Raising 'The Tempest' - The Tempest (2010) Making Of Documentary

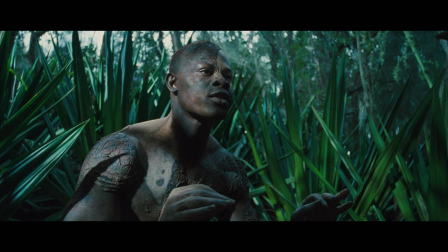[53:35] Sounds and sweet airs that give delight and hurt not.
The music is also additional landscape on the movie.
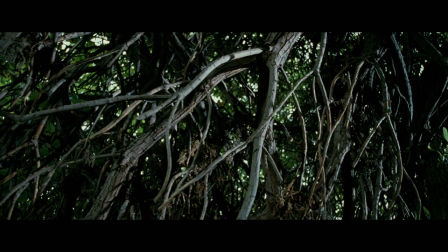[53:45]
The underscoring really is coming from the ideas of the island. To achieve that, we used various instruments,
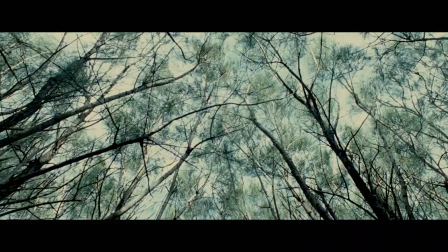[53:53]
shakuhachi, Japanese flute, recorded in such a way that air and music are inseparable. The whole thing was to be an unusual tapestry where
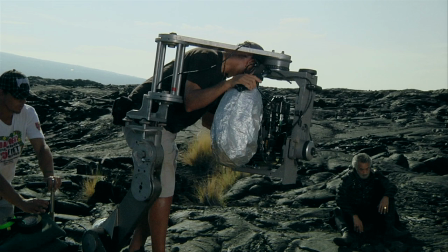[54:05]
you can't put your finger on it or define it as a particular type of music.
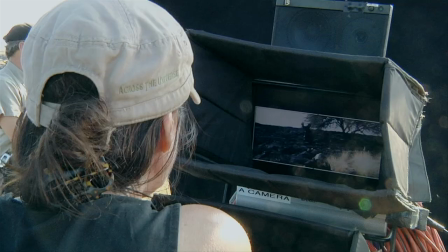[54:12]
At a certain point, and I think it's the most beautiful point in The Tempest, Prospero asks Ariel how fares the king and his followers. And Ariel says that they are made mad, and if she could see them herself, she would feel compassion for them.
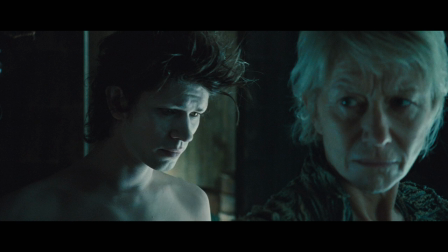[54:29] Your charm so strongly works them that if you now beheld them, your affections would become tender.
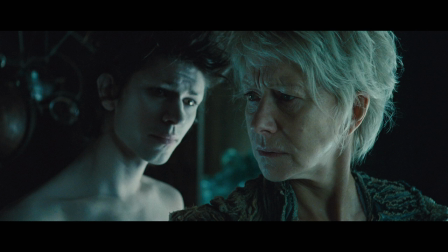[54:42] Dost thou think so, spirit? Mine word, master. Were I human?
That's like one of the turning points, and even in the film, it's the one moment where I allowed the actor to be physical,
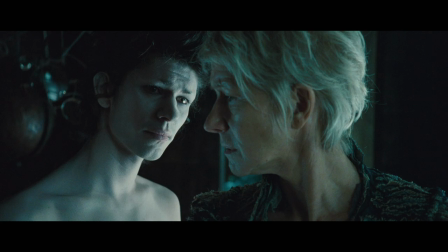[54:58]
where he's not transparent, where he's actually almost human there with Prospera.
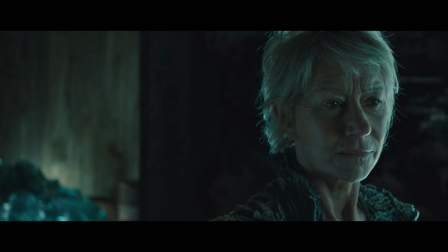[55:04]
And she recognizes that her vengeance and her dark powers have taken her one step beyond where she should be.
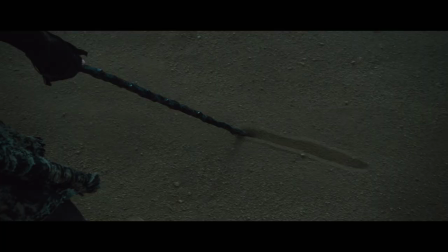[55:15] Ye elves of hills, brooks, standing lakes and groves.
One of the great speeches, ye elves of hills, she talks about how she's conjured all of this magic and now she's going to release it.
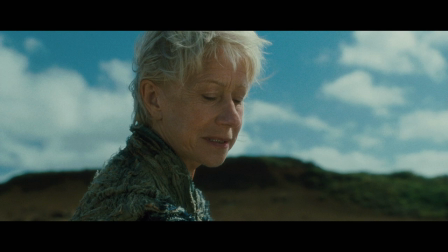[55:30] You demi-puppets that by moonshine do the green sour ringlets make.
It is actually a direct ripoff, almost plagiarism, but Shakespeare was the best at this, of Ovid's Metamorphosis, and those words came out of the witch Medea's mouth. Now, that was pretty astounding, that it actually, the words were originally coming from a sorceress.
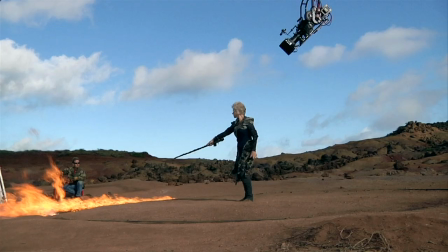[55:56] 3, 2, 1.
And in this beautiful story, which is very contemporary, it's about compassion and forgiveness.
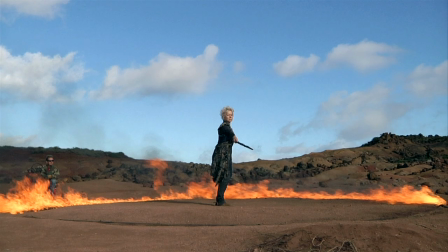[56:04]
Not just revenge, which we all love in the movies, and we all love in the theater, but at a certain point,
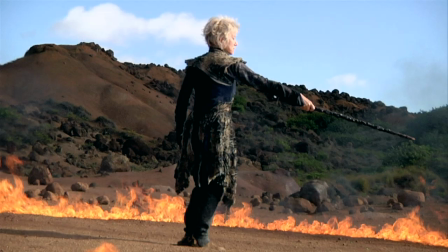[56:10]
it's also about giving up that power and understanding that there's a certain point where we become transgressors,
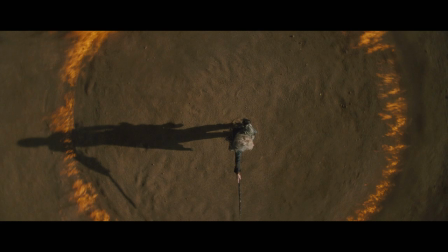[56:18]
where we've gone too far and we've allowed it to eat ourselves. And we know that. The cycle of violence just and vengeance just continues and continues and continues.
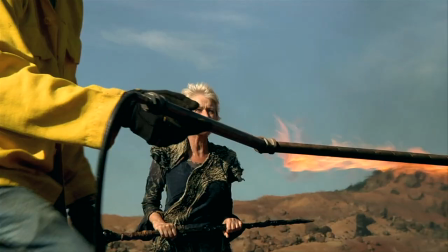[56:26] To the dread rattling thunder have I given fire and rifted Jove's stout oak with his own bolt.
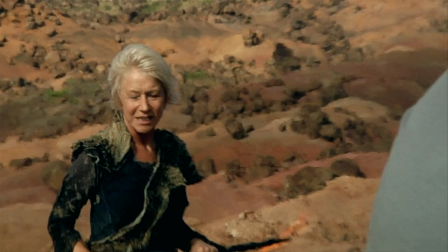[56:34]
In articulating these speeches and therefore having to think them through, you know, you do go through a sort of religious experience.
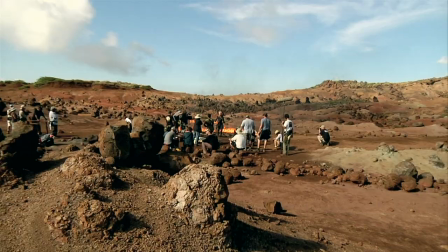[56:42]
You know, they are so deep and so beautiful.
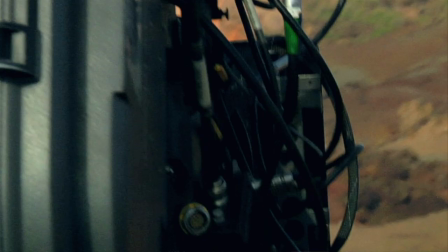[56:45]
The language of the play tends to pull you into a kind of a poetic speaking which really doesn't work for film.
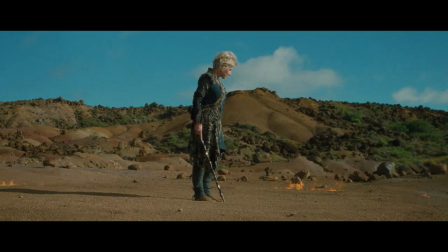[56:53]
I think that's always the struggle with Shakespeare on film, to make it sound relevant and naturalistic and modern, but not to betray the language.
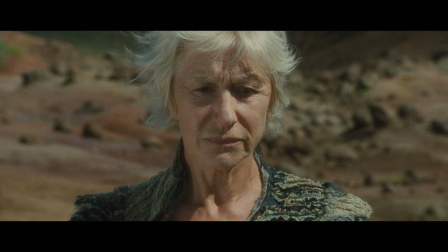[57:03] But this rough magic I here abjure.
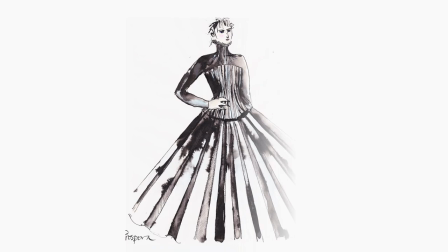[57:08]
When she gets dressed in her costume from the Milan court from the past, it had to be really strikingly different.
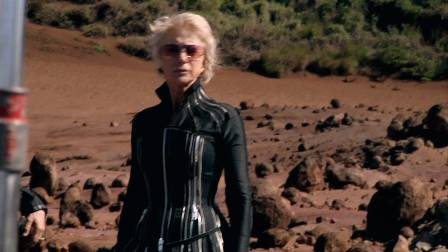[57:15]
It had to really show the difference in her life back then to her life now on the island. Showing the restrictions and the constrictions of wearing corsetry.
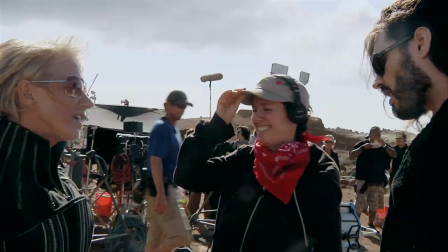[57:24] And this is called my bondage Cinderella. Yes. Right, you want to get the torture chamber on.
The image that Julie had early on of Ariel tightening the bodice, the clothes alone are like a prison.